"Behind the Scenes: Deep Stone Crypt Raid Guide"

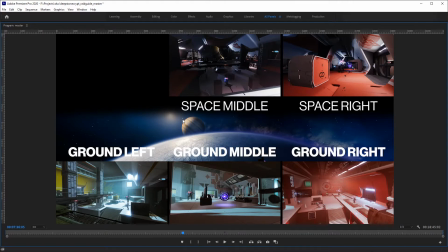[20:41]
You can kind of see a little ship there flying in, timing it right so that I can kind of get Jupiter in the background there, and it's a nice little picture. Separate the ground from the space team.
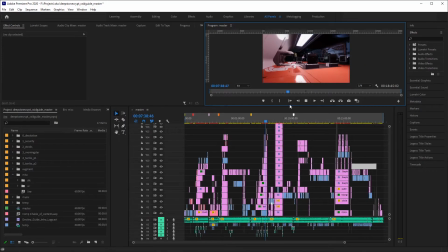[20:57]
And the sound effects also at play here, just really emphasizing a lot of the movements. Hopefully drawing the user when I put a sound effect showing the target reticle on 8 tracks.
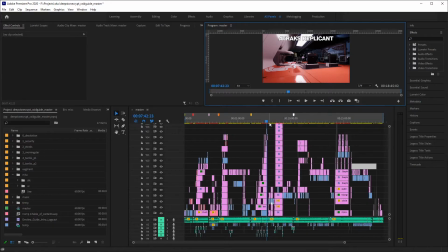[21:10]
Stuff like that. Basically just wanted to help my audience visually, audibly understand this raid as easily as possible. Surface level, at least.
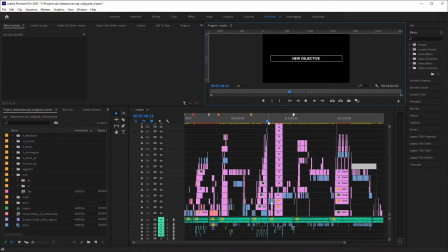[21:26]
But yeah, this little animation here, this is probably my second animation in After Effects. I wanted to test myself to see if I could mimic that new objective marker that appears in
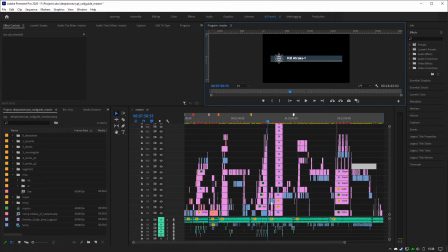[21:40]
the upper left corner in the game. And I think I have it open.
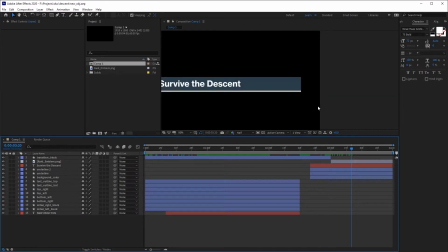[21:47]
Don't. Here we go. So yeah, so here we see the whole animation here.
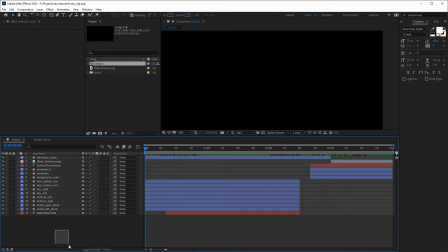[21:56]
Obviously this is like, this I feel like could be simplified more. My first time using kind of stuff and I'm still a newbie. But it kind of turned out pretty well.
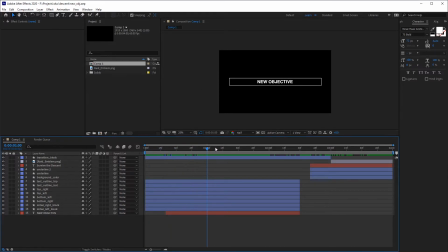[22:07]
And like I said, the sound effects, just playing it like this, it just seems kind of flat, but that sound effect from the game just fits it so well. And the easy thing is I can just take this picture and replace it with a different objective marker.
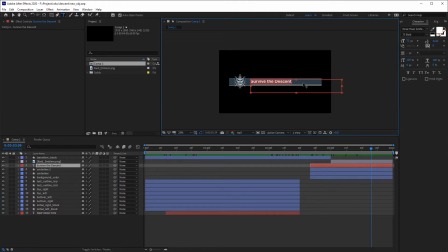[22:22]
Editing this text is super easy, and it'll just stay in this animation. Oops. And it'll just come down, fade in like that. It's pretty incredible, and this was used in the raid video
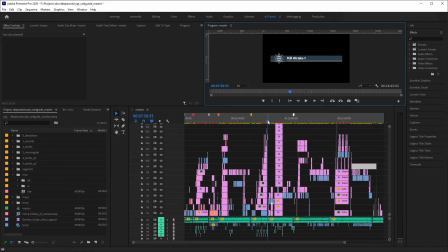[22:41]
to differentiate the end of the encounter layout and transition over to the encounter steps. I want to give the user kind of, okay, here's the layout of the whole encounter that you're going to see here, the important things in the encounter you're going to see here, and your actual goal.
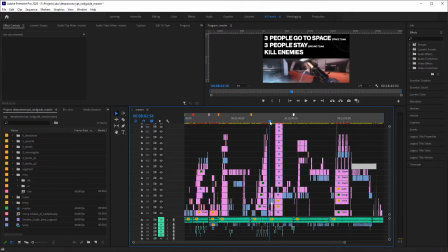[23:03]
And then you move on to the steps. I tried to make the steps as simplified as possible. Pretty hard to do. I cannot imagine doing this for Last Wish, but I'm gonna do my best.
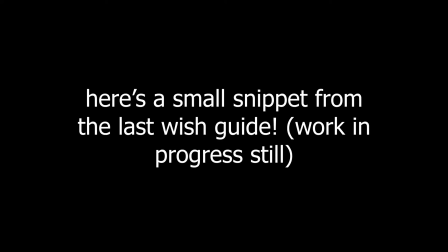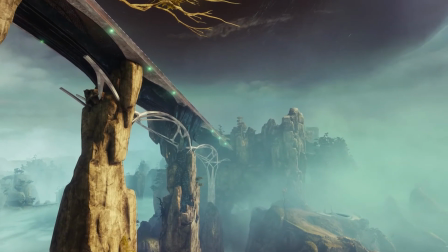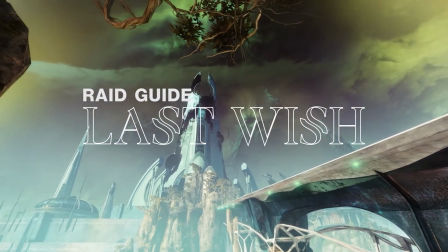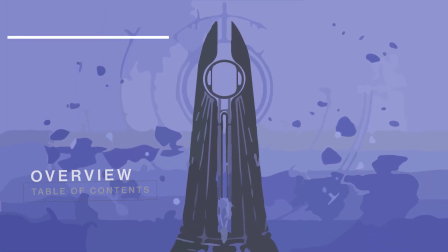[23:57] You are finally here, Brother Slayer, Spawn Killer.
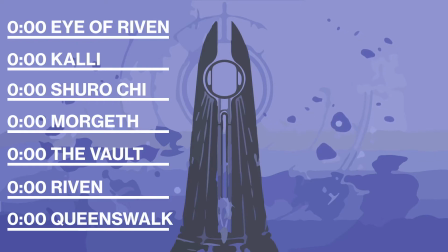[24:03] All that strength and you're still nothing but a retainer to the awoken queen. You could be so much more. All you need do is wish it. Come. I would quite like to meet you.